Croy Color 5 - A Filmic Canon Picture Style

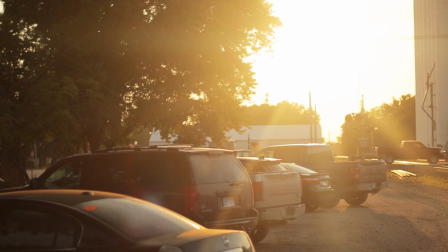This is digital footage shot with a cheaper Canon camera. I've been trying to get it to look something like film.
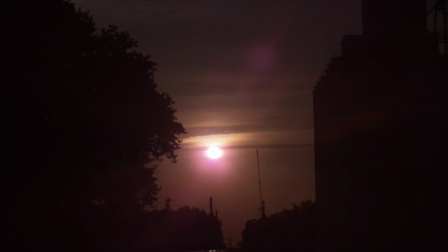From the 90s, 70s, 60s, or even before. I'd like to shoot something that looks like a classic film.
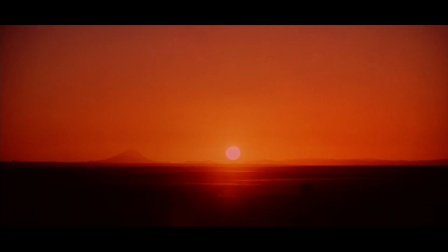This is not my footage. This is from the opening scene of 2001: A Space Odyssey, shot in 1967.
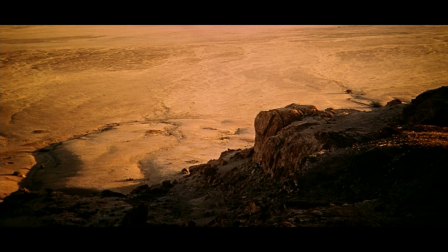You can see the texture of the shadows and how they compare to the midtones, the deep contrast,
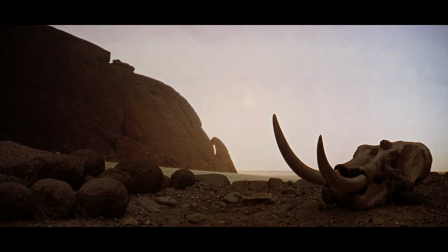and how the midtones gradually go into highlights. Really beautiful. Back to my camera.
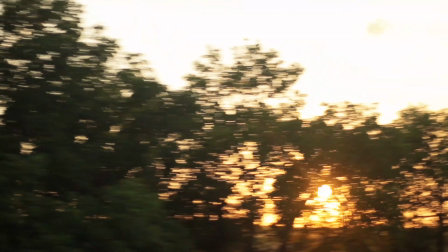Digital cameras usually struggle with highlights. It's just the nature of digital sensors to make the whites really abrupt and harsh.
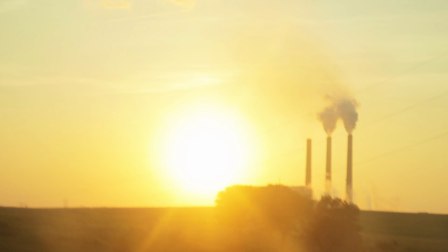We call this clipping. Freeze frame.
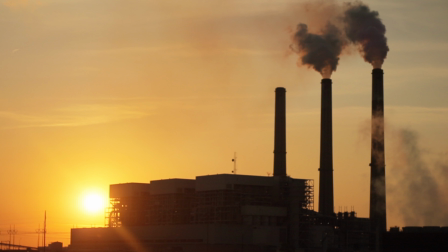I was very happy with this shot. I think it nailed the exposure on the sun as well as the power plant, where the shadows look nice and organic.
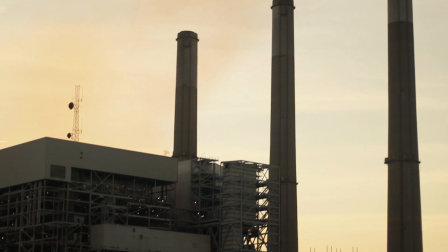Long story short, this isn't normal digital footage. This is highly customized.
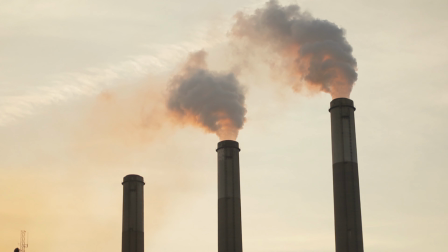My own picture style that I made specifically for Canon cameras, with their software.
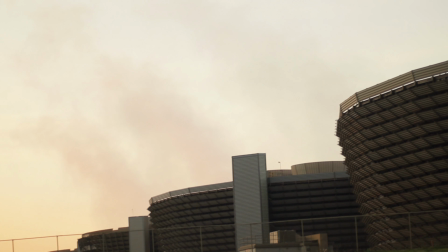I basically lifted everything besides the blacks.
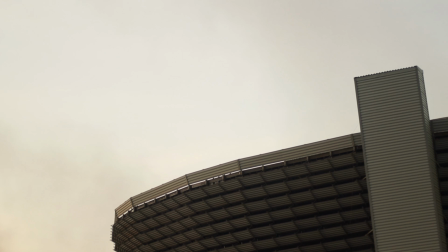I made the shadows more like midtones, the midtones more like highlights, and the highlights rolled off gently into whites.
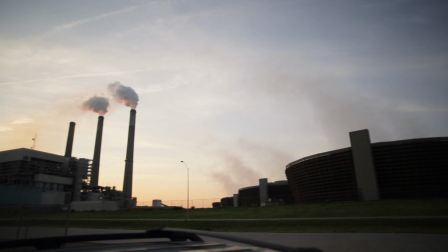I hope you like megastructures like this power plant. I do.
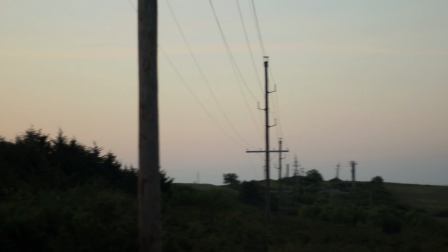There was a large radio tower right next to the power plant, so I decided to approach it first from the left, showing the nice tones of the sky.
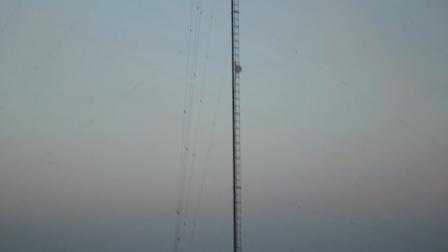Almost nothing is a highlight in this image. Everything is either in the midtones or the shadows.
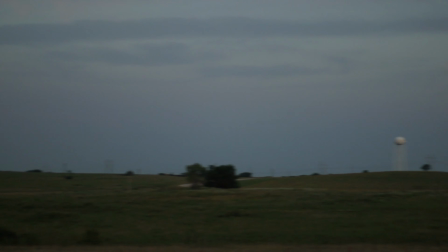Then from the right, with the nifty water tower in the distance,
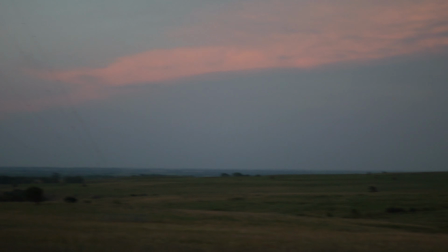coming in along the soft green grass and the pink clouds above the hazy blue sky.
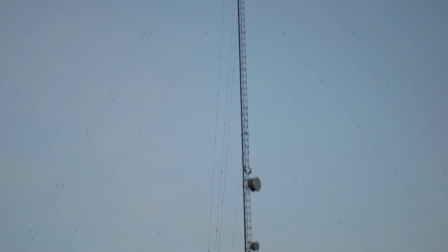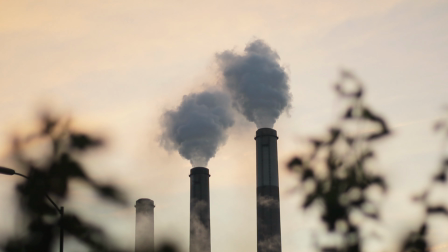One of my favorite shots. Look at those highlights in the sky and the tree in the foreground.
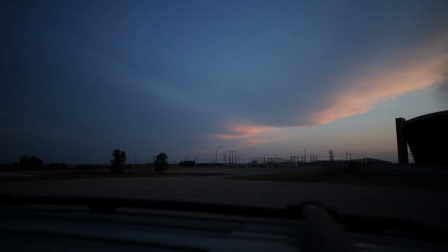Look at that little truck leaving the property in the lower left.
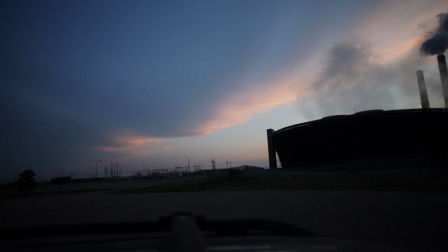I'm no Stanley Kubrick, but one thing he really liked was a slow pan. It's kind of difficult if you don't have the right equipment.
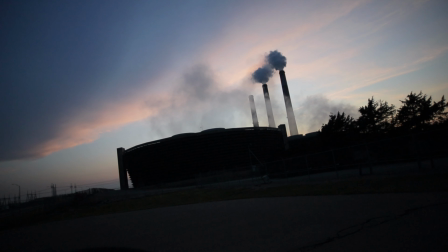Thought I'd grab a night shot at 1000 ISO.
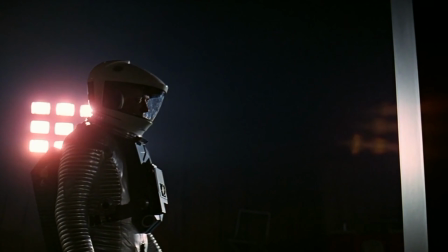Back to 2001, one characteristic you'll notice sometimes is called halation.
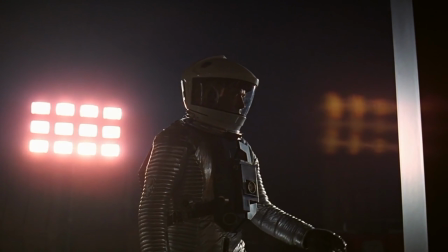It's that red bit around the lights in the picture.
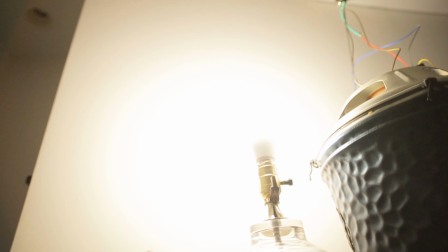My footage definitely doesn't have halation, but I'm okay with that for now.
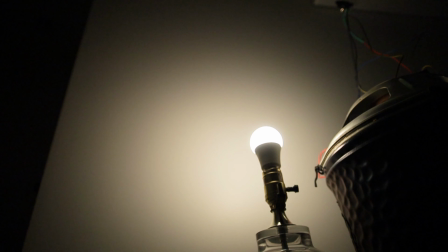It's technically a flaw, and it can confuse you as to what color the light actually is.
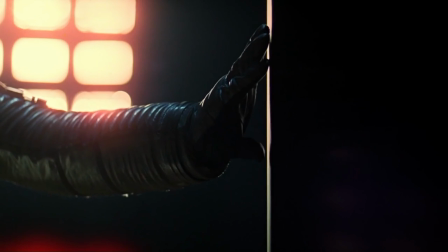I'm more interested in how the camera handles the response curve between highlights and shadows, and I think I've gotten close.
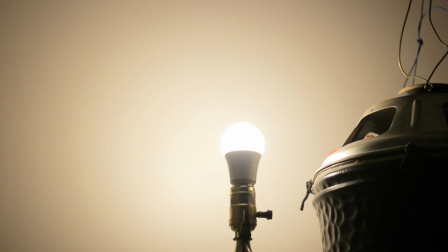These shots of the light bulb really show the highlight roll-off, where the whites and highlights blend into each other organically.
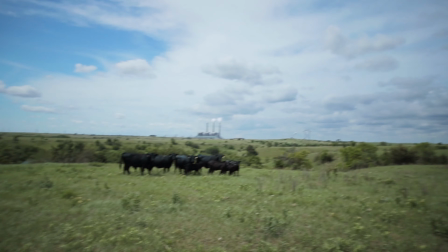My first 3 iterations of this picture style involved a different base profile.
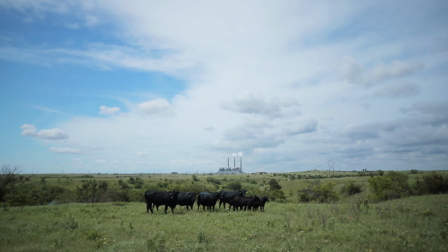It was called Faithful. It's one of Canon's presets, but I didn't like the colors as much.
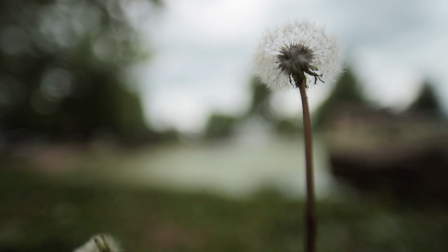They're technically fine and even beautiful, but kind of cold for my taste.
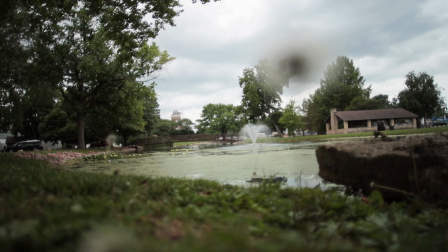The neutral profile has more magenta in it, which is what I based the last 2 iterations on.
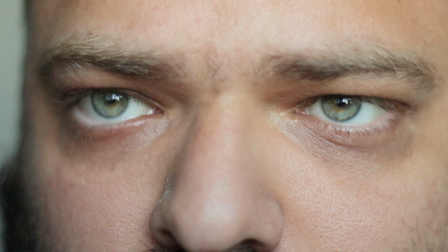This looks more like a classic film to me.